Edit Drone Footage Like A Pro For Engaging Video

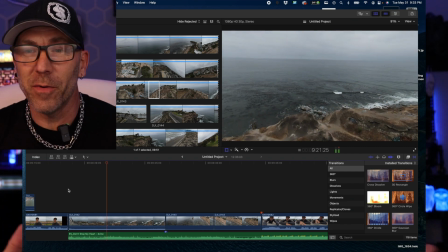(8:10)
Sometimes I'll remove it completely and try a different clip.
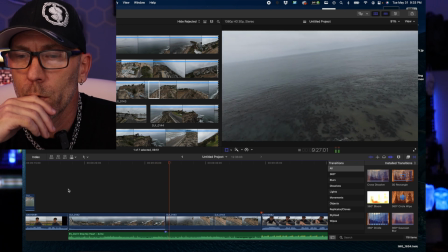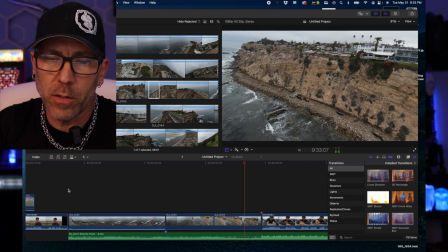(8:21)
Okay, see that little wobble right there? I don't like that wobble, so I am going to take that out.
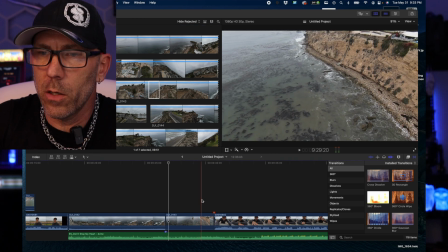(8:25)
Since it turns here and it shows that wall, so I'm going to look for something closer to that wall.
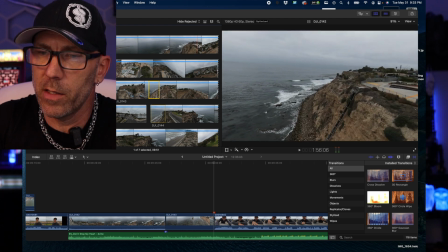(8:31)
Okay, sort of like that right there. Let's try that. I don't want that turn transition.
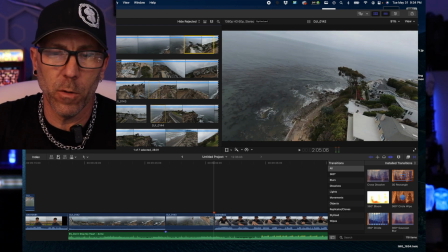(8:38)
I want to get right there where hopefully it's smoother. So let's see how that looks. Oh, okay, I don't want that.
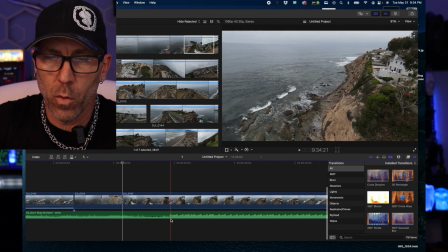(8:43)
See, because you look at the audio, I want that to start right there. So we're going to look for something else to use before that.
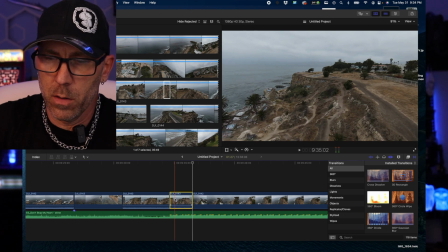(8:50)
Okay, that's sort of cool. I like that. There, we're going to cut it, take the audio down, and watch that.
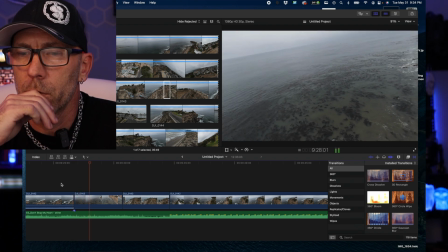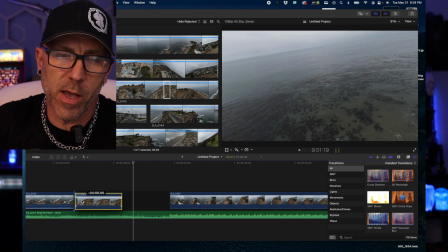(9:03)
Okay, so I don't like that, so I'm going to try moving those two clips. I
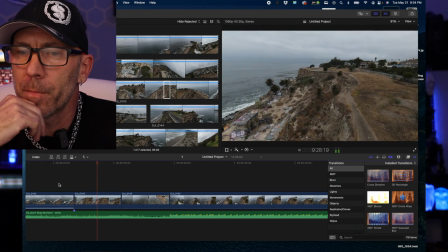don't think that works either. And I do this with every drone video, every vlog, every instructional. I go back and forth and try different clips at different parts, editing them down just by the minuscule little part just to get them to fit right.
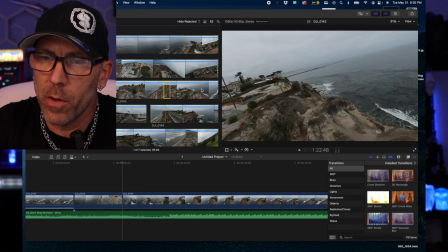(9:28)
So I'm scrubbing around looking for the next possible clip. That is a cool shot, but I don't think that's the right spot to put it.
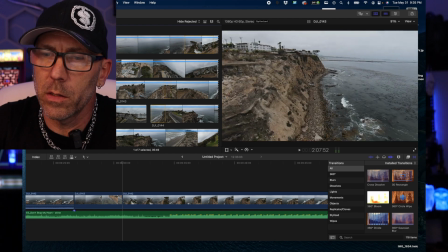(9:35)
Okay, sort of like that. That's sort of cool. Let's try this. Now you see it's too long, so I'm going to watch it.
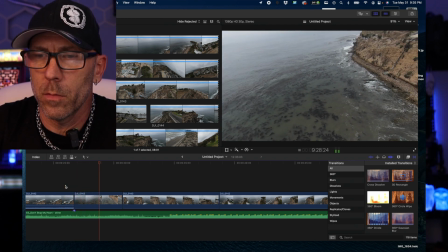I looked away. I do that sometimes too. I'll look away and be like, oh crap, I missed it.
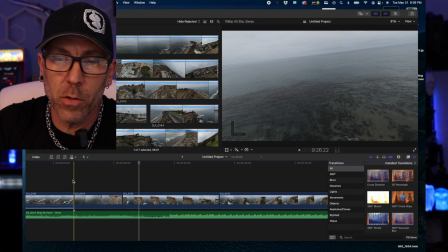(9:54)
Okay, so one thing I noticed I didn't like was the end of this one. It gets a little wobbly right there. So I want to stop it right before that wobble.
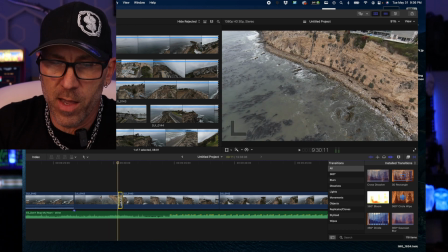(10:05)
Like going back just a little bit. I'm going to cut that. Before I take it out, I'm going to put a marker right there so I know where it needs to go.
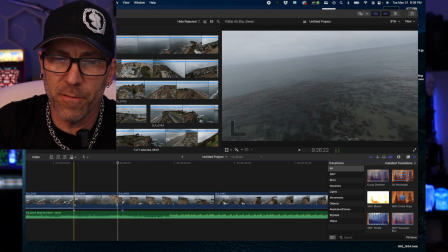(10:14)
Take that out and hope there's enough in front of it that it looks smooth.
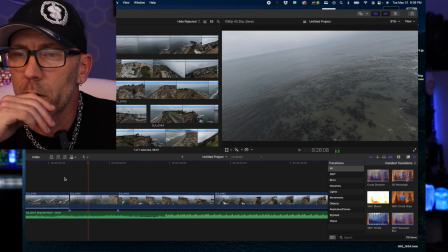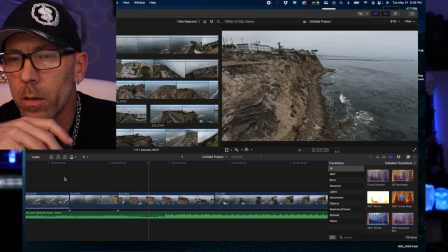In that instance, I have to pick and choose because it starts out, the transition's a little faster than it slows down, or do I want that wobble?
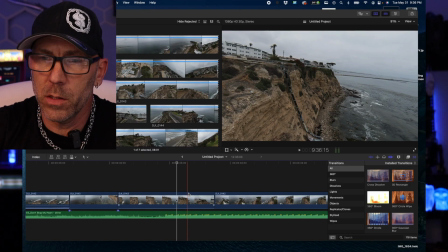(10:37)
I also need to cut into this a little closer, stopping right there. You can see the bottom of that pipe is right at the bottom of the screen, so I'm going to cut right there, get rid of that, and I know this is the spot I need to move it to,
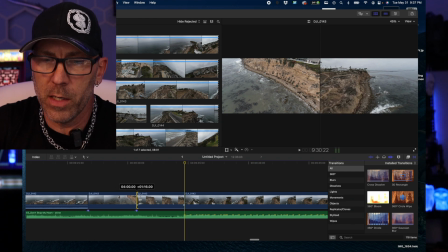(10:49)
and we're going to move it to right where that yellow line is right there. Let me watch that again.
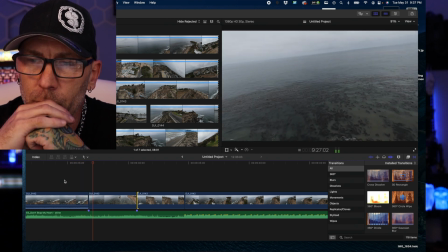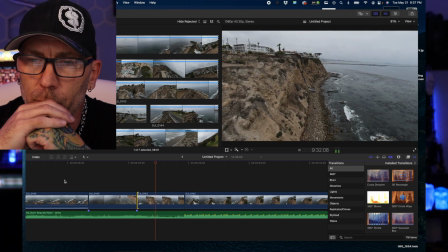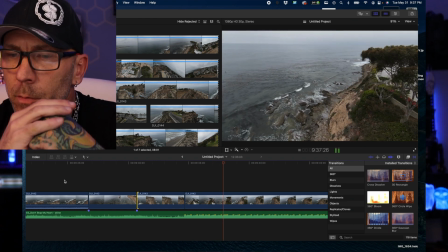(11:05)
Okay, much better. And let's see if this longer clip can play.
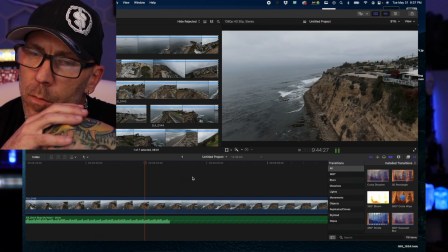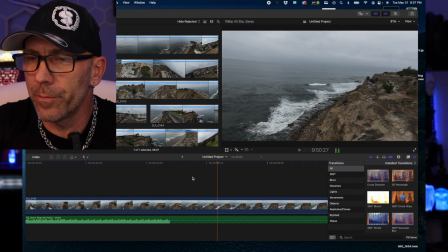(11:19)
I don't want all my clips this long though, but this one's okay, I think.
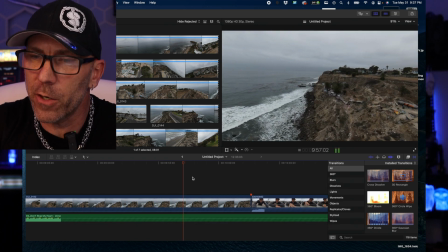(11:26)
I wish it was faster. I wish I was flying faster though.
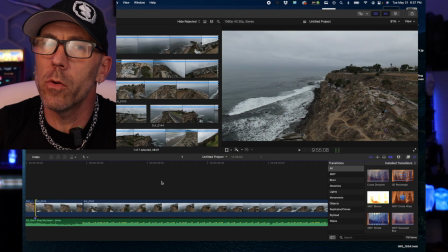(11:31)
That to me is too long because of the speed of the drone. I feel like that just sort of drags and it sort of loses your attention. So I'm going to watch it again. I'm going to listen to the beat of the music and figure out, maybe I can cut it about halfway.
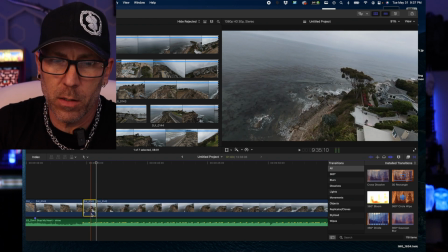(11:44)
And I'm going to actually cut it right there at the beginning just to get it to a better angle.
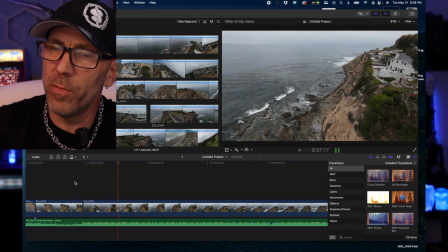(11:49)
There we go. Because I like that movement like that. Okay, here we go.
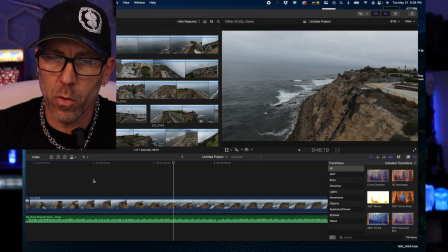(11:58)
And I think we're going to cut it at this next beat. Boom, right there. Okay, so we're going to get rid of that.
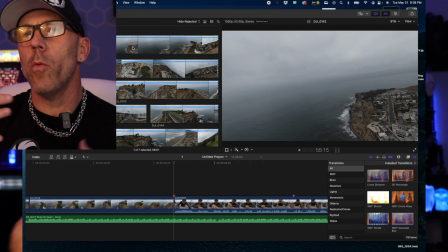(12:06)
And then we're going to go back up here because I'm trying to keep the opening sequence at the same location for a little bit. We're going to move to a different location in a minute. I got about 3 minutes worth of footage I can put into this to make this final video that you're going to see at the end of this video.